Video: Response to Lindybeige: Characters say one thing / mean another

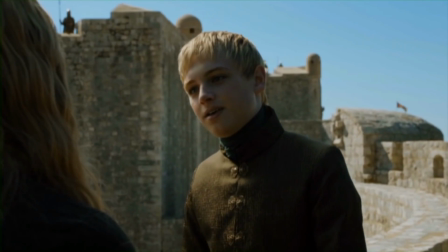0s
So this is rather strange, but I'm going to make a response video to Lindybeige.
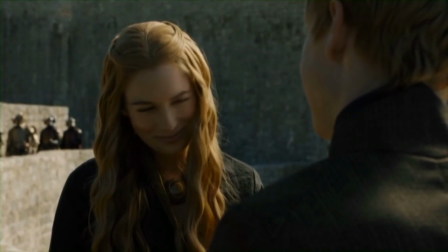8s
He did a video uh, called "Duel of the Biatches" when characters say one thing and mean another.
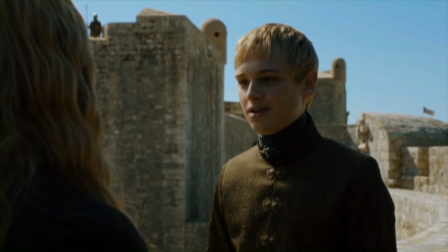16s
And great video, very funny.
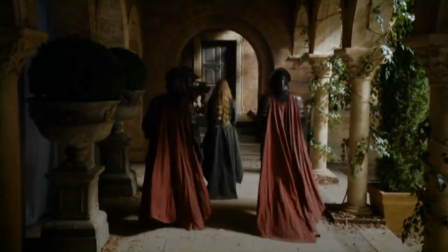19s
I'm gonna put the link to the video in the description, so you should really go watch that first.
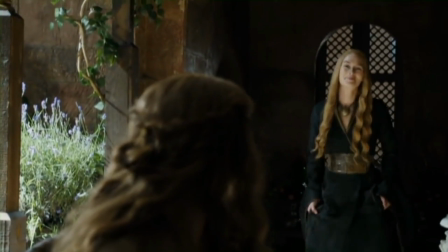26s
His voice acting in it is great, and he makes some really good observations, and it's a great video.
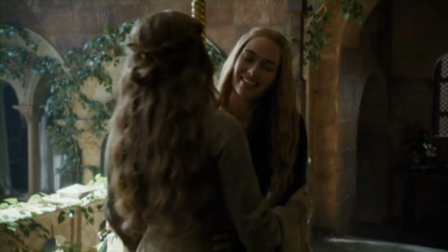32s
And this isn't a video to contradict anything about what he was talking about.
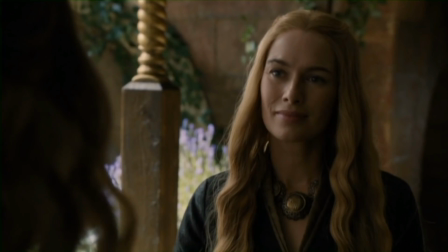41s
It was just at the end when he started talking about how it is
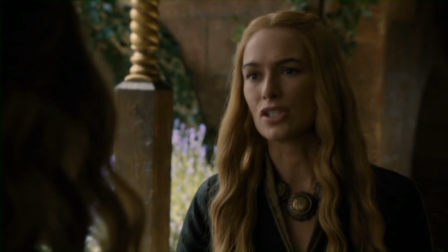46s
difficult in comics to kind of do this sort of narrative maneuver.
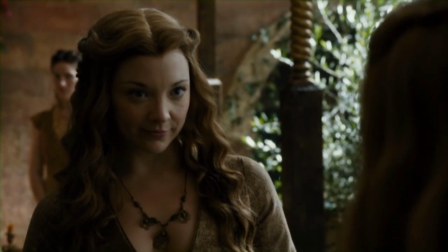52s
So what I thought I would do is I would do some drawing and show ways that it can be done.
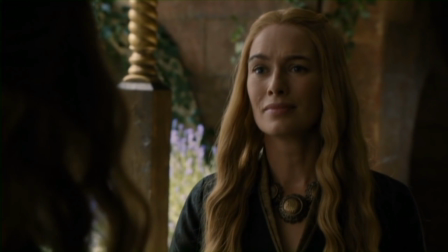61s
So let's get to it. Now let's start with simple staging, where we have two characters talking to each other, and
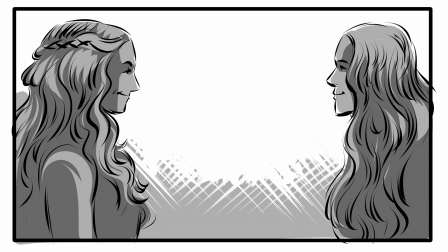73s
they're obviously slightly antagonistic, but they don't really want to reveal that in their actions or in their body language or anything like that, or in their dialogue. So we've got these two smiling faces and they're across from each other. So how can we just take that, two heads,
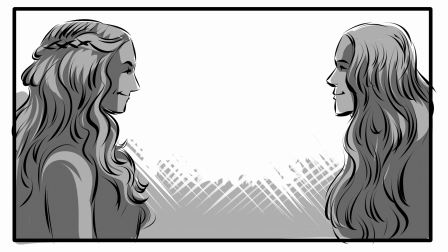89s
and add some awkwardness without doing anything like tilting the camera weird or anything like that? Or how can we just take that and make it weird? And so what we could do is we can put a physical divider between them in the background, like this.
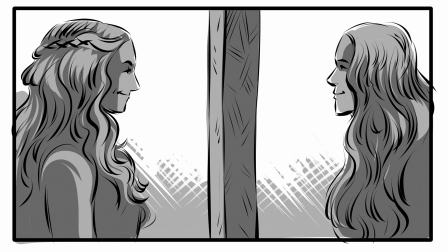106s
So compositionally now we have a division between the two. And this is just a simple trick, but it works. It's like your brain creates a boundary now between them and says that, yes, they're in the same space.
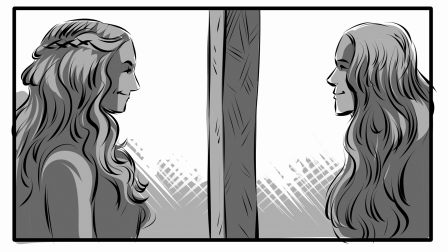120s
However, there is something separating these two characters.
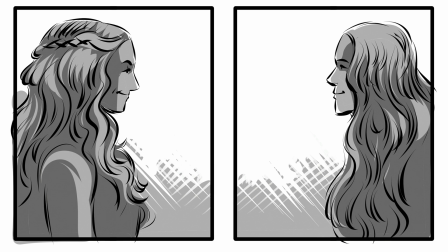127s
And you could do this and actually break them up into two panels. This can work, but the thing is that you're almost injecting time now between these two shots, and it potentially disjoints them too much from their physical location that they're in,
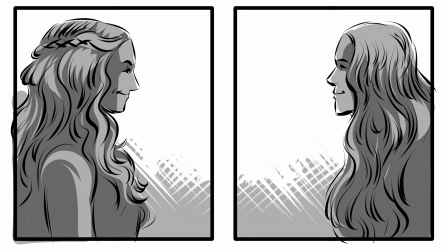146s
because it does sort of a weird thing where it bounces out of time in a sense.
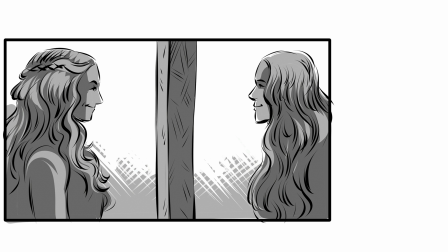151s
So I would actually go back here to the physical barrier, and then from there I would do something like maybe in the next panel, no matter what, see here it doesn't really matter what the dialogue is. I mean, who cares what the dialogue is? But in the next panel, I would probably add a weird close-up like this.
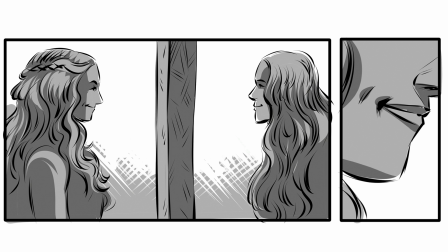170s
And now, it doesn't matter what is being said. The fact that the reader is now brought up to this character's mouth in that way, or this close in on them, and it's not their eyes or their hands or something that they're kind of doing.
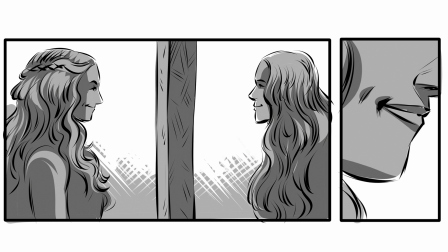185s
The fact that it's the mouth, you can almost imagine a forked tongue coming out of there. So it does something strange where it kind of makes you think like, oh, I need to be suspicious of this, which is her words, because they might betray her actual feelings.
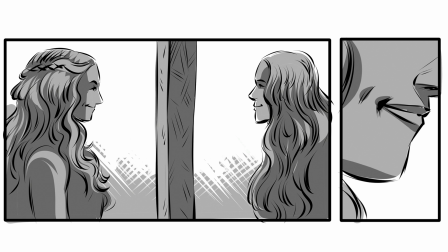203s
So there's a million ways to do this, but this is an option that I would maybe consider.
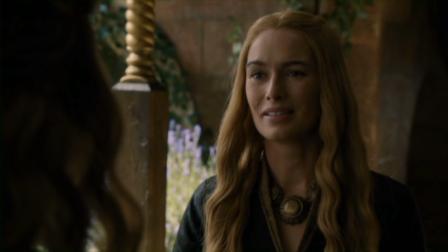210s Good. Good. I'm glad to hear you're happy.
Somehow I don't completely believe her. I think she might be lying.
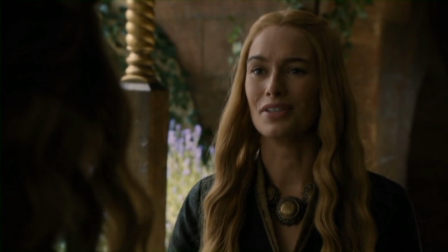223s
One more time.
Good. Good. I'm glad to hear you're happy.
All right, so our dialogue here is good, good. I'm glad to hear you're happy. And of course, we don't believe a word she's saying.
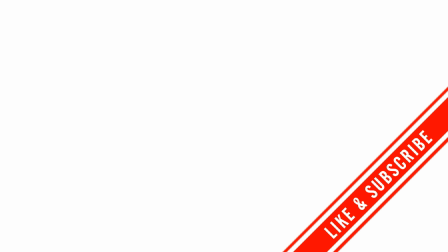241s
So how can we show that? How can we get across that slightly uncomfortable bit with this character?